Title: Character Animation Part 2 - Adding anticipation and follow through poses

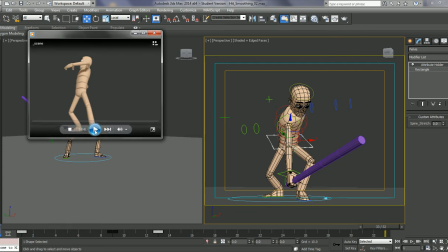Okay, so this is where we left off in the last session. Okay. So what I'm going to do now is start to add a bit of anticipation and follow-through into this.
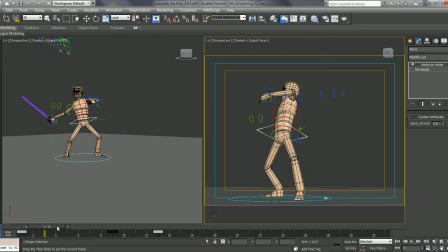So let's just go into the animation. I'm just going to go a couple of frames after the first frame. I'm going to go on frame 4 on this. I'm going to go in and go into the character rig.
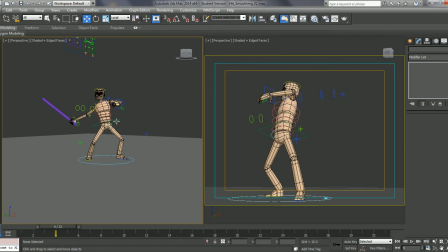I'm just going to set a keyframe for this. And it's just going to auto key. Okay. So, remember with anticipation, what we want to do is we want to kind of show the character getting ready or preparing the body to do the next step.
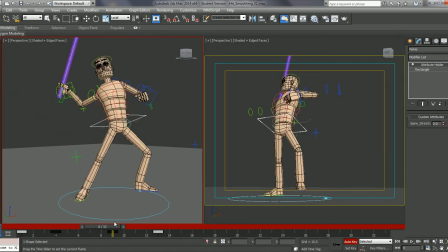So we're going to start. Character's twisting round this way. It's going up in the air. So on our anticipation pose, we want to do the reverse of this. So first thing I'm going to do is grab controller here.
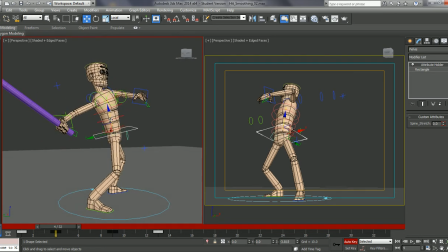Let's just start shifting this character down. Okay.
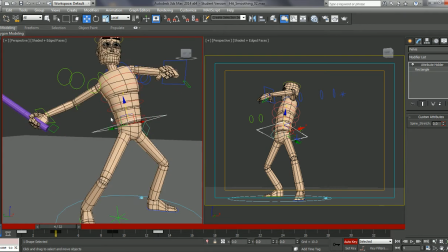In fact, what I'm going to do with this actually is take this controller, take the two K handles, I'm going to pull the whole thing down.
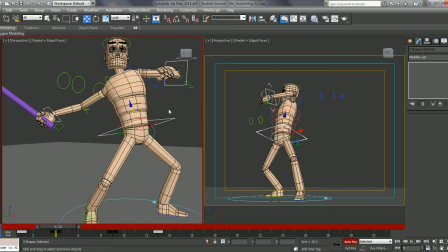Okay. I'm also going to go into just the hips a little bit. I'm just going to set this to local for a second. And those hips back round a tad.
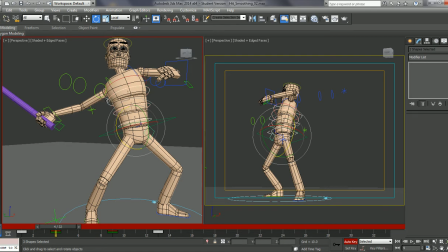I'm going to grab the spine controls. Do is just kind of bring those twisting the other way and also bring those forward a little bit. Let
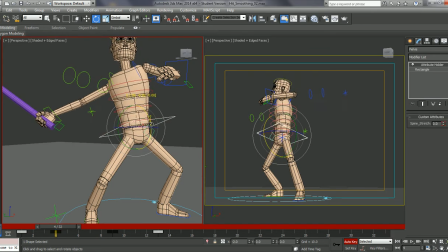me just grab these hips and just pull those back a bit more. Okay.
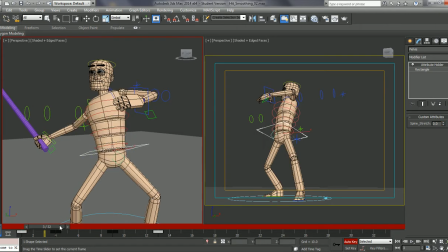Bring the head down.
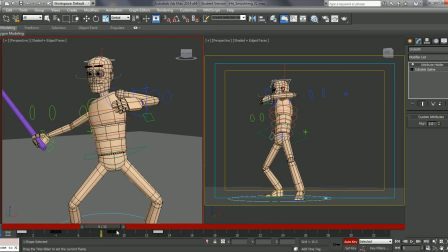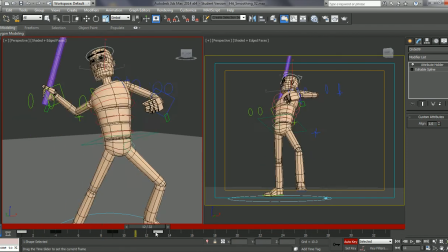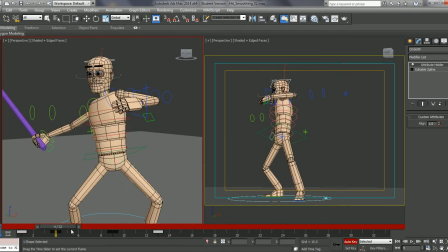So just twisting around the other way,
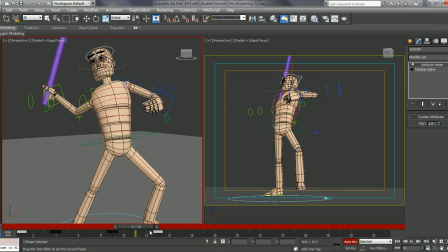just to give us a little bit of thought process before we go forward, okay?
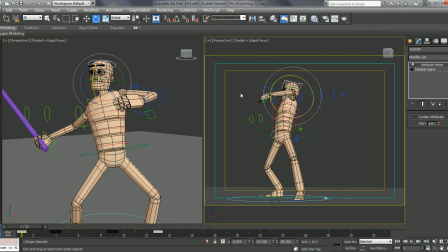Again, let's just grab this, let's do preview.
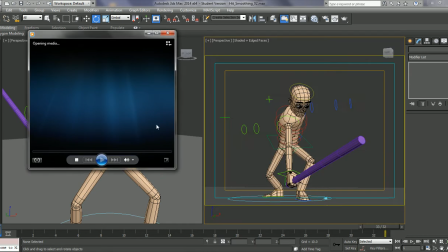So it's a subtle thing.
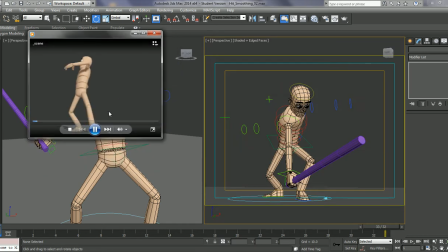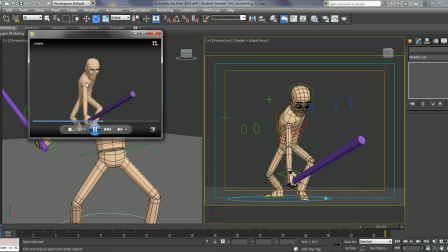Okay. We've just got this little bit of a thought beforehand, a little bit of anticipation in the body as the body prepares to do this large movement forwards. We just twist back a little bit the other way. We just twist the spine in the opposite direction to give us a bit of a contrast in the poses.
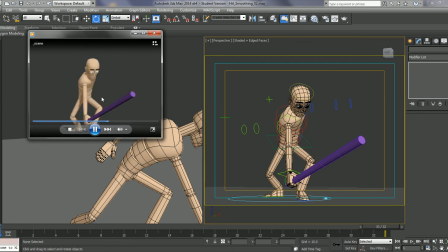And it just gives that little bit of anticipation, a little bit of a hold before it starts coming forward. Okay. So we can do the same with the follow through.
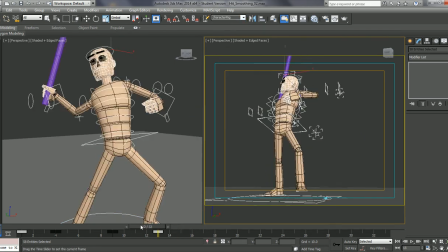Let's just grab this character rig again. So when it comes down on this pose,
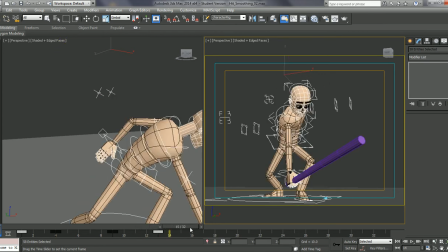I'm just going to go a couple of frames forward and maybe a bit faster on this. Let's just go onto frame 15. Again, I'm just going to, I've got my character rig, I'm just going to do a keyframe on all of this.
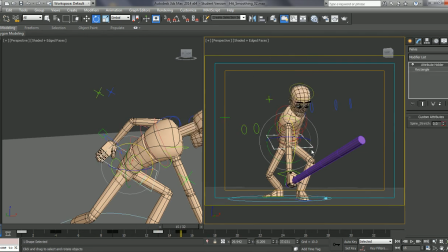What I want to do is just bring the hips
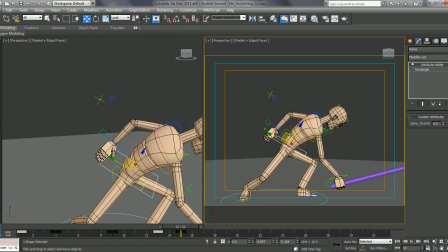forward and down.
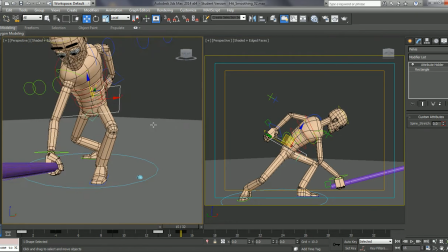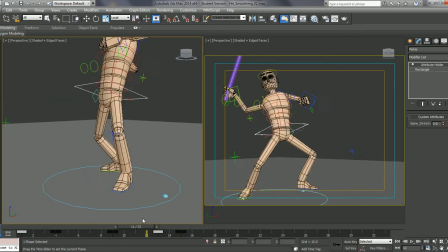just in my camera a bit here.
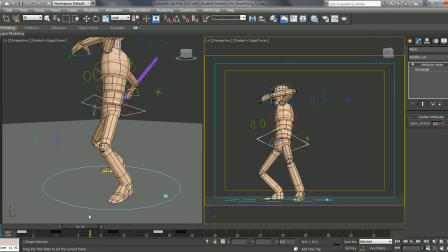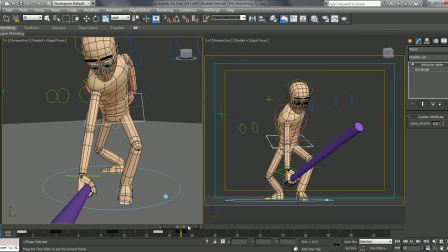I didn't actually have an auto key clicked on there, sorry. Click on that.
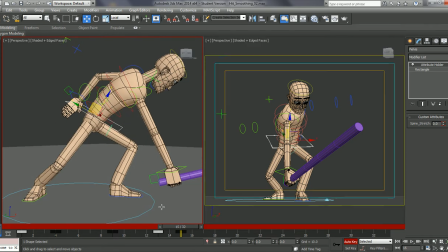Two frames after, let's just pull this down. Because I'm using the I key here, this is useful because I want it as if the character's hit something solid here.
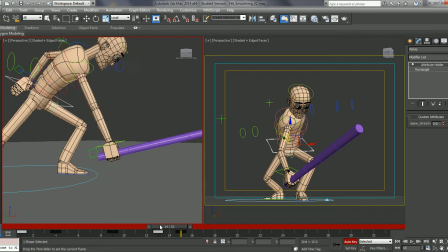So the hand pretty much is staying in the same place, the body's moving against it. Give it a bit of a springiness to it.
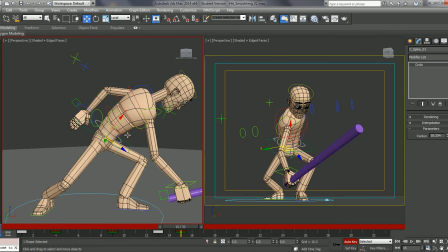I'm going to grab the spine. Let's control click these.
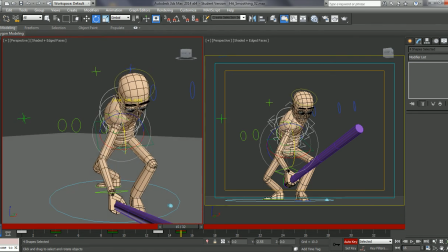I'm just going to carry moving this forward.
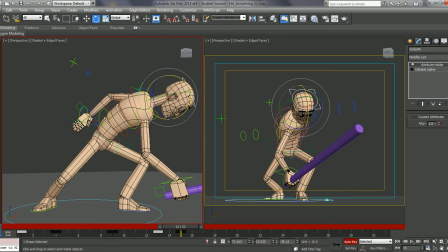Okay, I'm moving the head. I'm actually going to have the head even further forward.
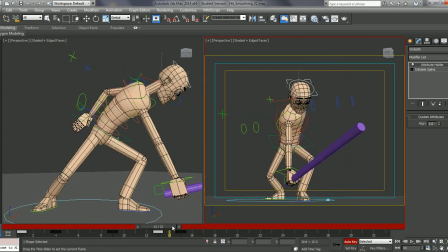Okay, so it's hitting, impacting, the body's reacting to the hit.
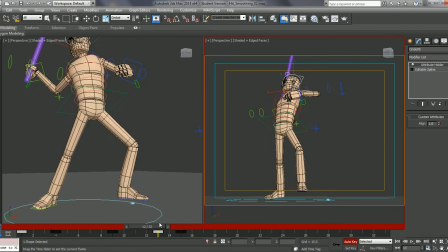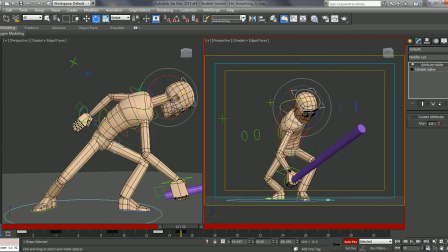What I can do also is I'm just going to grab this character rig. Grab this key here on the hit, and I'm just going to drag this
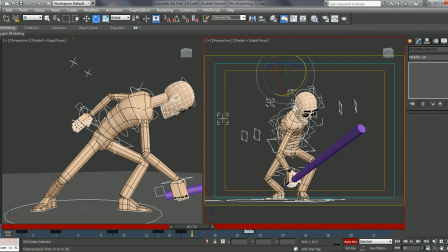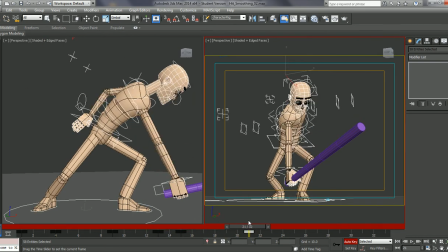okay, just down to my case frame 21 here.
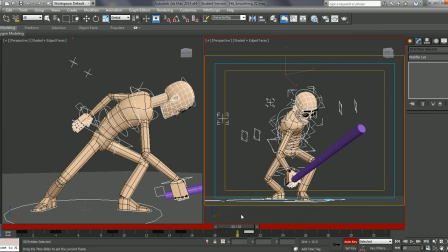Just to let that settle back.
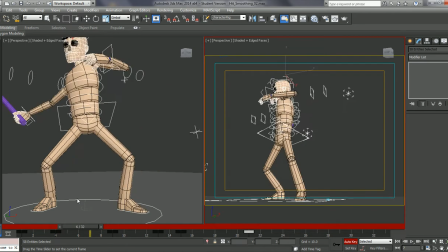Okay. Again, let's just go into this and do a preview.
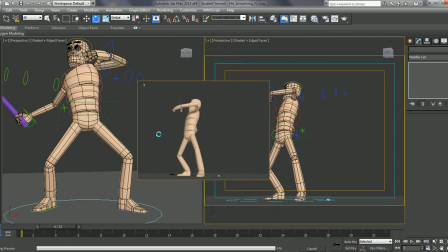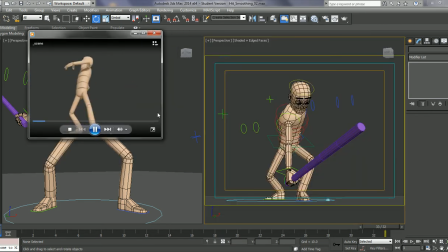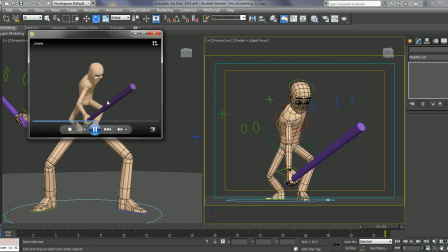So I've got this little bit of follow through now. I've got the body springing down, just adding a bit more to that weight.
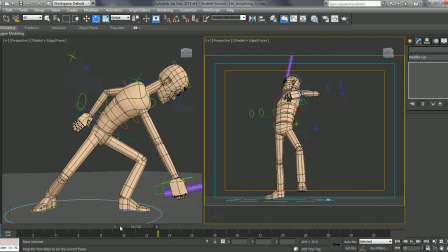Okay. We could carry on doing that, could carry on moving forward, but what I'll do is just leave it there.